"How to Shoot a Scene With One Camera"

This is a behind the scenes look on how I was able to shoot one camera and pull off a scene. Today we're at the school. I just decided to pick up the camera and do a shoot. So I'm gonna show you how it was accomplished with only one camera. So without further ado, let's go ahead and get started. So doing these one camera shoots can be quite difficult. I used the camera here. All I was using was an iPhone. The placement is very important where we put the camera at. Doing a one camera shoot, you don't have the different angles, the possibility of all the different angles. So it's repetition that you're gonna have to do the same shot over and over and over.
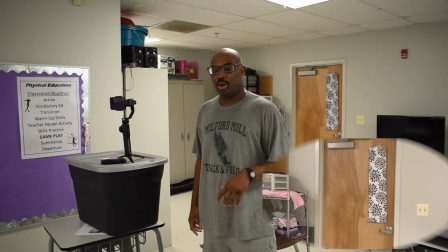The first scene being the coming into the classroom shot.
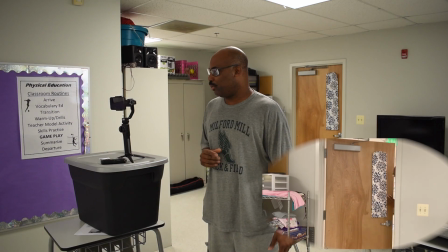What I did was I put the camera about 8 feet from the door,
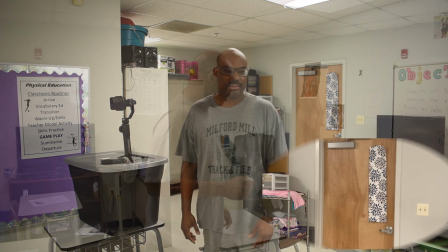and I shot the same shot over and over just to get that one perfect shot. For the coming in and sitting down, I wanted to get different angles.
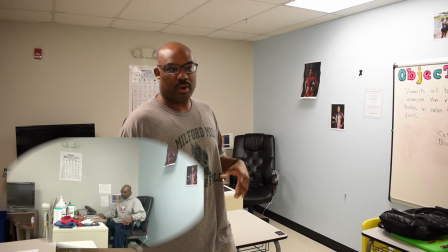So what I decided to do was try to get a full body shot,
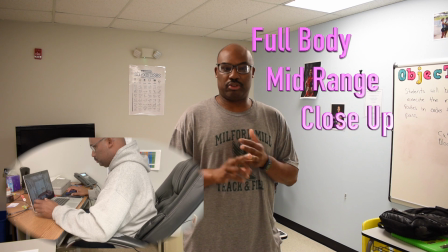mid body shot, and what you also want to try to get is a close-up shot.
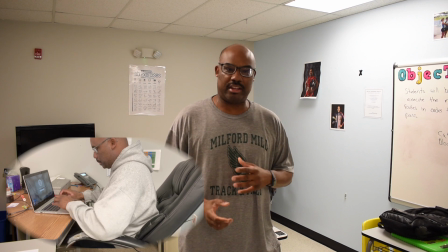So getting 3 different shots. So then you have a variety, you'll be able to mix up your different shots. Getting those B-roll shots are important.
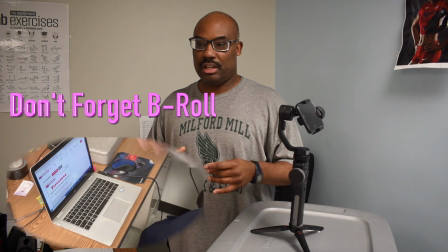If I had taken out, didn't shoot anything where it's up close, if I just did all wide shots, nobody would want to see something like that.
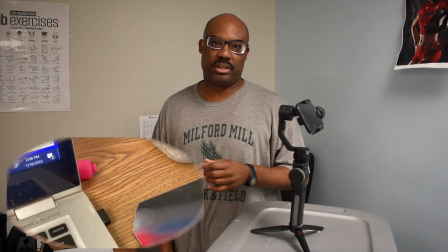So to spice up your video a little bit, you want to get some of those B-roll images,
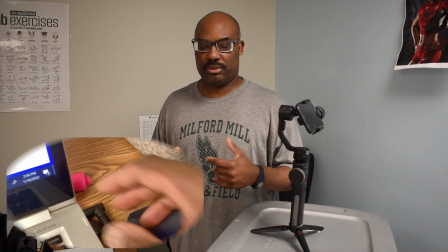some of the images of you up close, some of the images of you doing some type of action.
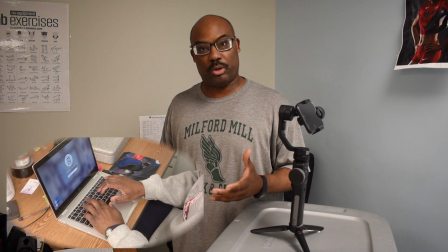Take the camera, set it a little bit closer, and have it down, point it at an angle, and that was an easy way to achieve the B-roll shot.
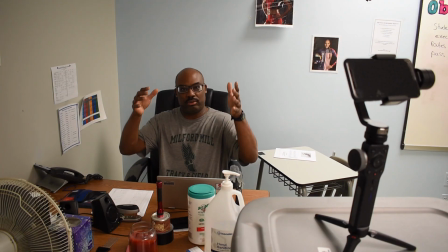Another good angle was that straight on shot. Coming down, shooting at an angle where I was looking straight ahead.
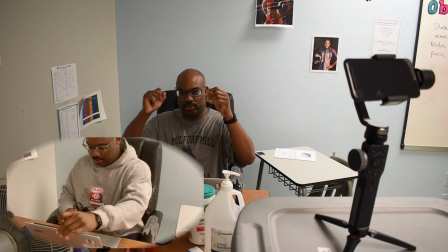From the top, the camera is a little bit tilted down, it's above me.
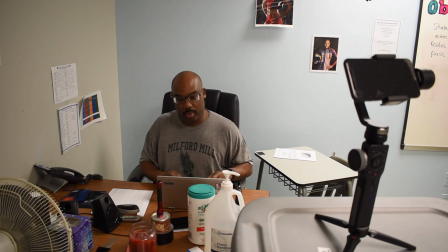Great shot for showing the action of me typing on the keyboard.
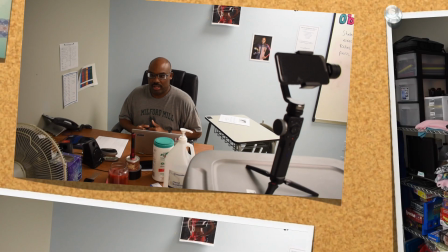So this was another angle that I decided to use. The exit shot was quite simple to achieve.
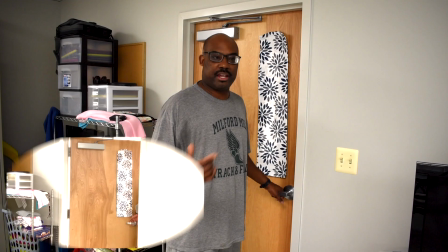What I did was I used the scene from the beginning of the video where I walked into the classroom.
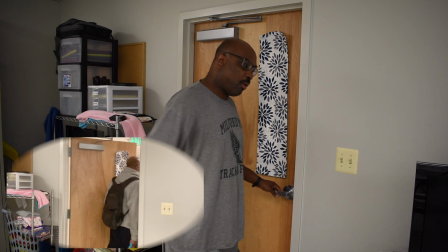Well, because I'm only shooting with one camera, I had to walk out the classroom first, turn around, and walk back in.
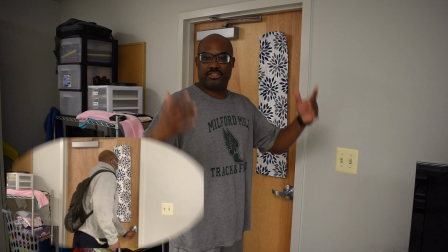So there you go. I had my exit shot of me actually leaving the classroom. So that was how that was achieved. That's about it. I hope you enjoyed watching this video on how I was able to shoot the entire scene with only one camera. Again, all I used was the iPhone and the gimbal. So that'll be a conclusion of how I did everything. Don't forget to like, comment, subscribe. Stay tuned each week for more videos to come.